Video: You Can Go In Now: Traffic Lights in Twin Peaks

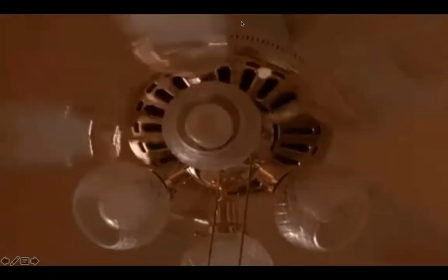[0:02]
Greetings, fellow students of art.
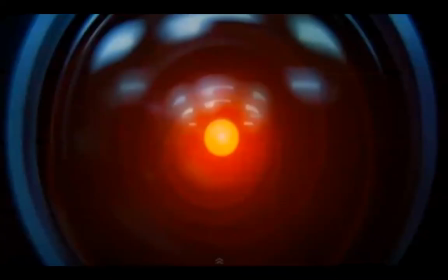[0:05]
This is about the traffic light in psychology, biology, science fiction, Tibetan Buddhism, history, and in contemporary art and art theory.
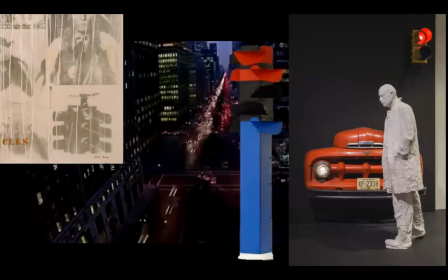[0:14]
To better understand what is going on with this other-than-human character in David Lynch and Marsh Frost's television show Twin Peaks. The Twin Peaks traffic light, it's iconic.
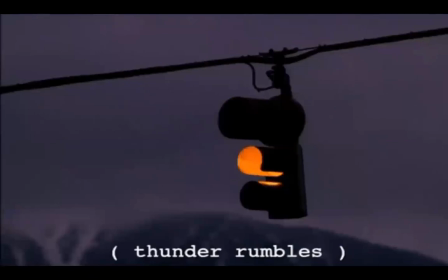[0:28]
It shows up twice in the pilot, all throughout seasons 1 and 2, and the film Fire Walk With Me, and now it appears and echoes beautifully across The Return, season 3, from one end to another.
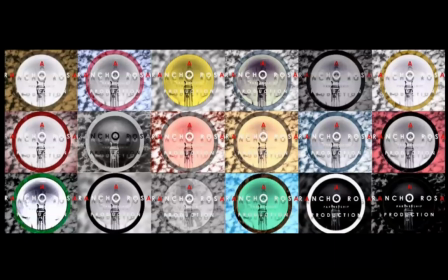[0:41]
For example, the different colored Rancho Rosa intros look like traffic lights, and there's clearly a yellow light for part 3, which is when we get Dougie, and everything slows way down, a red light for part 9, and then a green light for part 16, when we get Cooper back and can finally go.
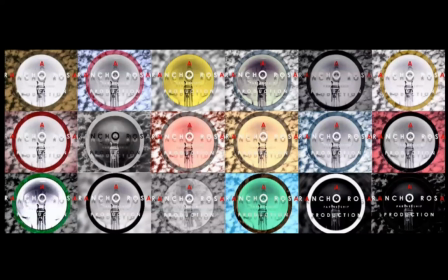[0:59]
And we accelerate into what looks like darkness, if this is a kind of storyboard. Let me ask you, why do you think part 9 is red? I'd love to hear what you think. Please share your ideas in the comments. If you blur your eyes, the lights look like mushroom clouds. And traffic lights did play a real-life role in the creation of the Trinity bomb, and I'll talk about that later, but first, let's look at how the signal echoes and refracts in other ways. A green light flashes onto Anthony's face in part 5. The evolution of the arm kind of looks like a traffic light, especially when it's yelling, go now, from atop its tree in part 2. And isn't its doppelganger yellow? It changes from red or pink to yellow, out of a frozen statue. And a woodsman acts like a traffic light in the floral wallpaper room in part 15. When he moves from one position to another to let Mr. C go through to the Dutchman's, he's directing traffic. And in a sense, Bobby Briggs in part 11, also a traffic light. He's the receiving end of that woman screaming from her car to let her go through. And let's not forget another one of my favorite scenes from The Return, also in part 2, a scene that one critic called a great echo of the original traffic light scene, turned into a rattling, noisy hell beast. This is when we wait at that blinking railroad crossing light,
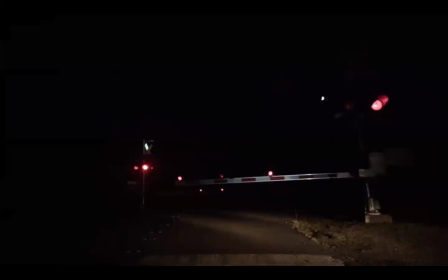[2:31]
and we can hear the train screaming in our ears long before we ever see it. A metaphor for the show itself? It's not until part 6 of The Return that the original traffic light from the pilot properly returns. And there's this moment of like, holy shit, the traffic light's back. This is it. Here we go. And it's green. And then it turns to yellow and red. And then we see Mike in the red room. Ooh.
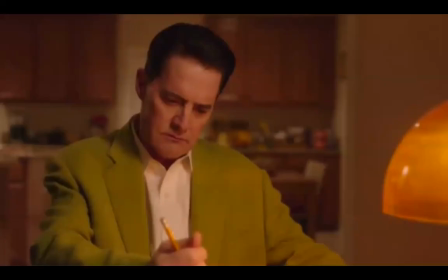[3:03]
And then in the next scene, when Cooper is working on his case files, his yellow pencil turns red due to a continuity error.
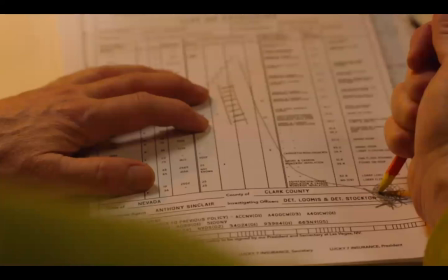[3:12]
And thank you, Redditors, I Am Dead Yet I Live, and Kale Vico for that one. In art, we honor errors as hidden intentions. And I wonder if Dwayne Dunham, for fun, edited in the traffic light at the beginning of that scene to draw attention to the error. Also in Twin Peaks, there are intentional continuity errors. Tangentially, Richard Horne's car is both red and green, which has got to mean something, and John Bernardi thinks it suggests the story is going through him, Richard.
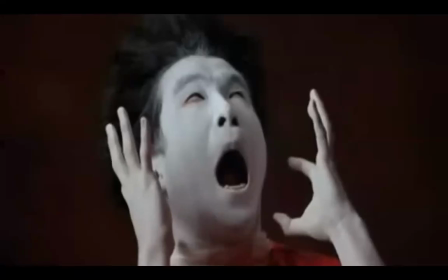[3:46]
Finally, in Laura Palmer or Carrie Page's house in part 18,
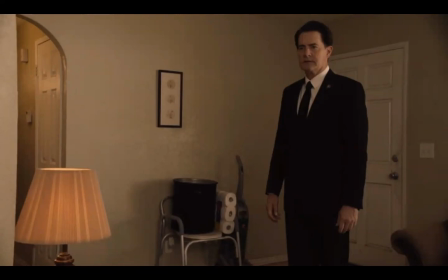[3:52]
an isolated picture on the wall resembles a traffic light, and just in case we weren't paying attention, right beneath it are 3 stacks of toilet paper, 3 teepees. Laura and Bobby used to call Twin Peaks teepee in the diary, as a joke.